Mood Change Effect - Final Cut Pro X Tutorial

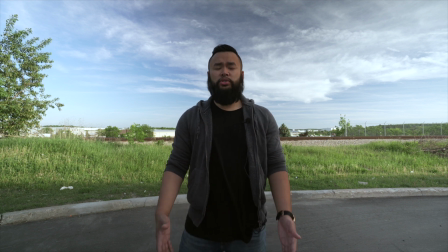What's going on guys Brian here and today I'm going to show you guys how to smoothly change the mood in your video.
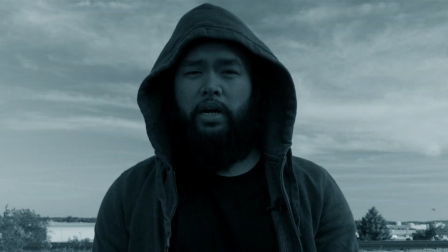Make sure to like and subscribe if you like this type of content.
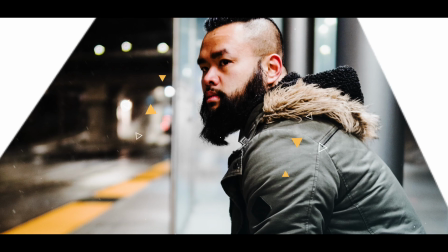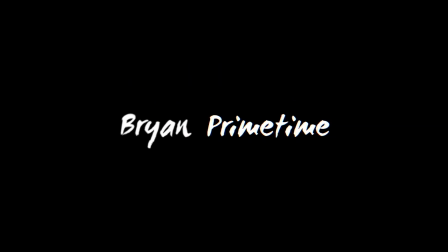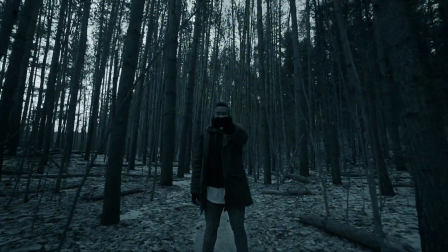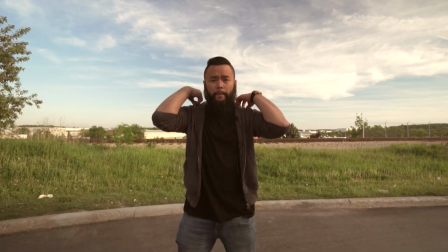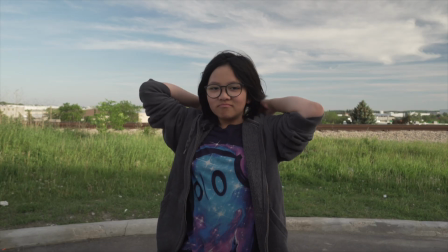You can use any type of clip to create this mood change effect.
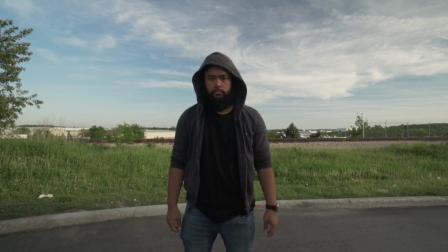In this example I'll be using the clip I shot outside where I quickly put my hood on just to add some dramatics to the effect.
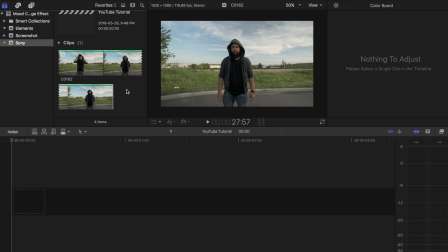Once you have your clip filmed or have found footage that you want to use hop on File Cut Pro. Drag that clip that you're going to use and place it on the project timeline.
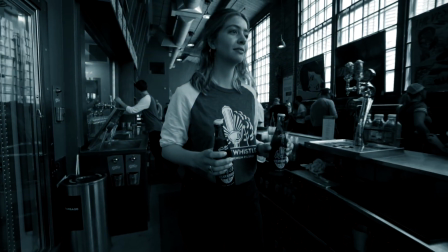If you want to add some speed ramping to your clip, similar to what I did in this clip, do so now before the next step.
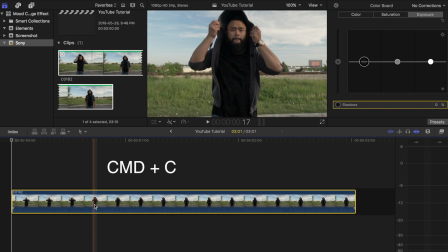Now highlight the clip and then press command plus C on your keyboard to copy the clip. Then paste it by pressing command plus V and drag it on top of the first one.
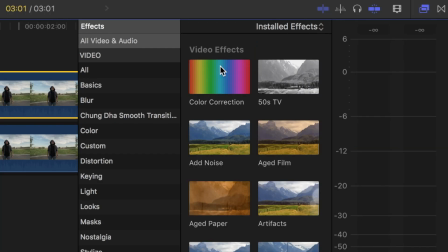In the effects browser, look for color correction and drag it on top of the first clip.
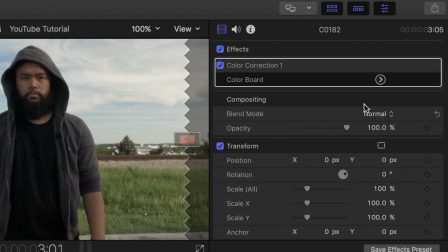Enter the color board and adjust the settings and color to how you want your beginning clip to look like.
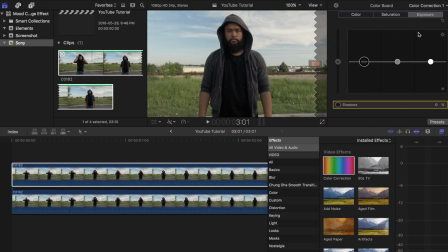For this one I'm going to give it a bright warm look by increasing exposure just a tiny bit.
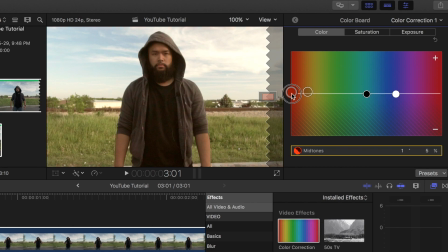Then I'm going to adjust the colors around the yellow and orange range. You should definitely play around with the colors just to give it that look that you want.
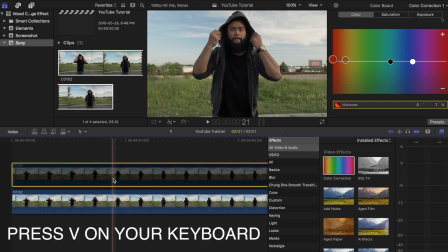Once you are done that highlight the top clip and press V on your keyboard to temporarily disable the clip when we edit the bottom one. Now we are going to give the bottom clip a darker moodier look so that it'll be drastically different from the top one.
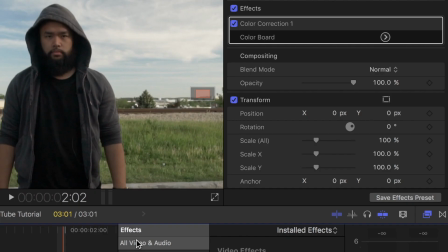Add color correction to this clip as well. Enter the color board then turn saturation down all the way.
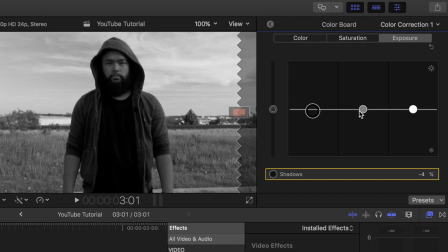Adjust the shadows mid-tones and highlights under exposure until you get that moody look that you like.
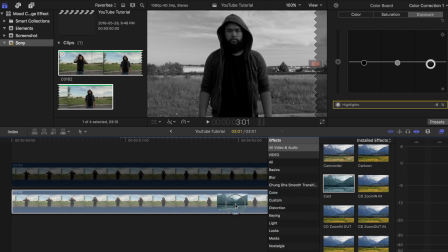Try adding effects from the effects tab such as cast to add to the look.
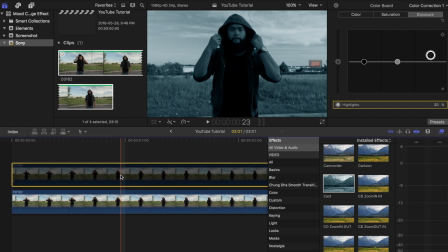Once you're done color grading the bottom clip, highlight the top clip and press V again to enable it.
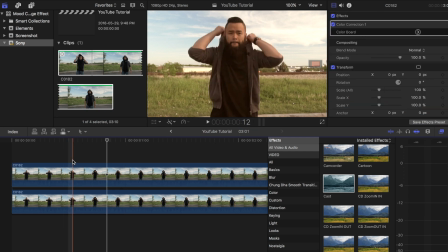Find the part on the top clip where you want the mood change to begin. Once you have found it, place the scrubbing bar on it, go to the top right corner and add a keyframe to opacity. Move over to the frame where you want the mood change to end and then head back to the opacity tab and change the number from 100% to 0%.
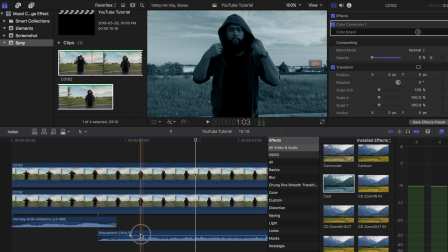If you want to add to the overall moody change effect, I suggest adding some sound effects. For instance, I would probably add some park ambient sounds in the first clip, then have some type of eerie sound when the mood change happens.
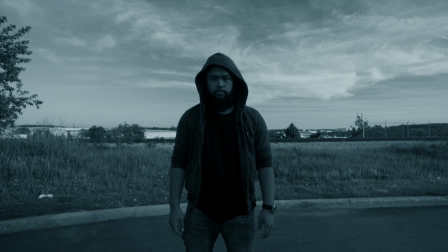I would even add some type of whoosh sounds during the transition. I get my sound effects from audioblocks.com and videocopilot.net.
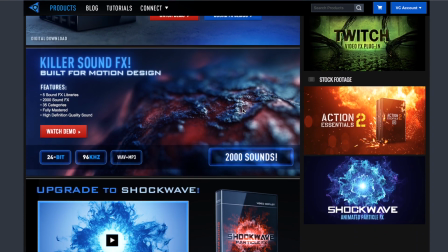Music and sound effects, they play a huge part in this effect so make sure that you find the right one to use.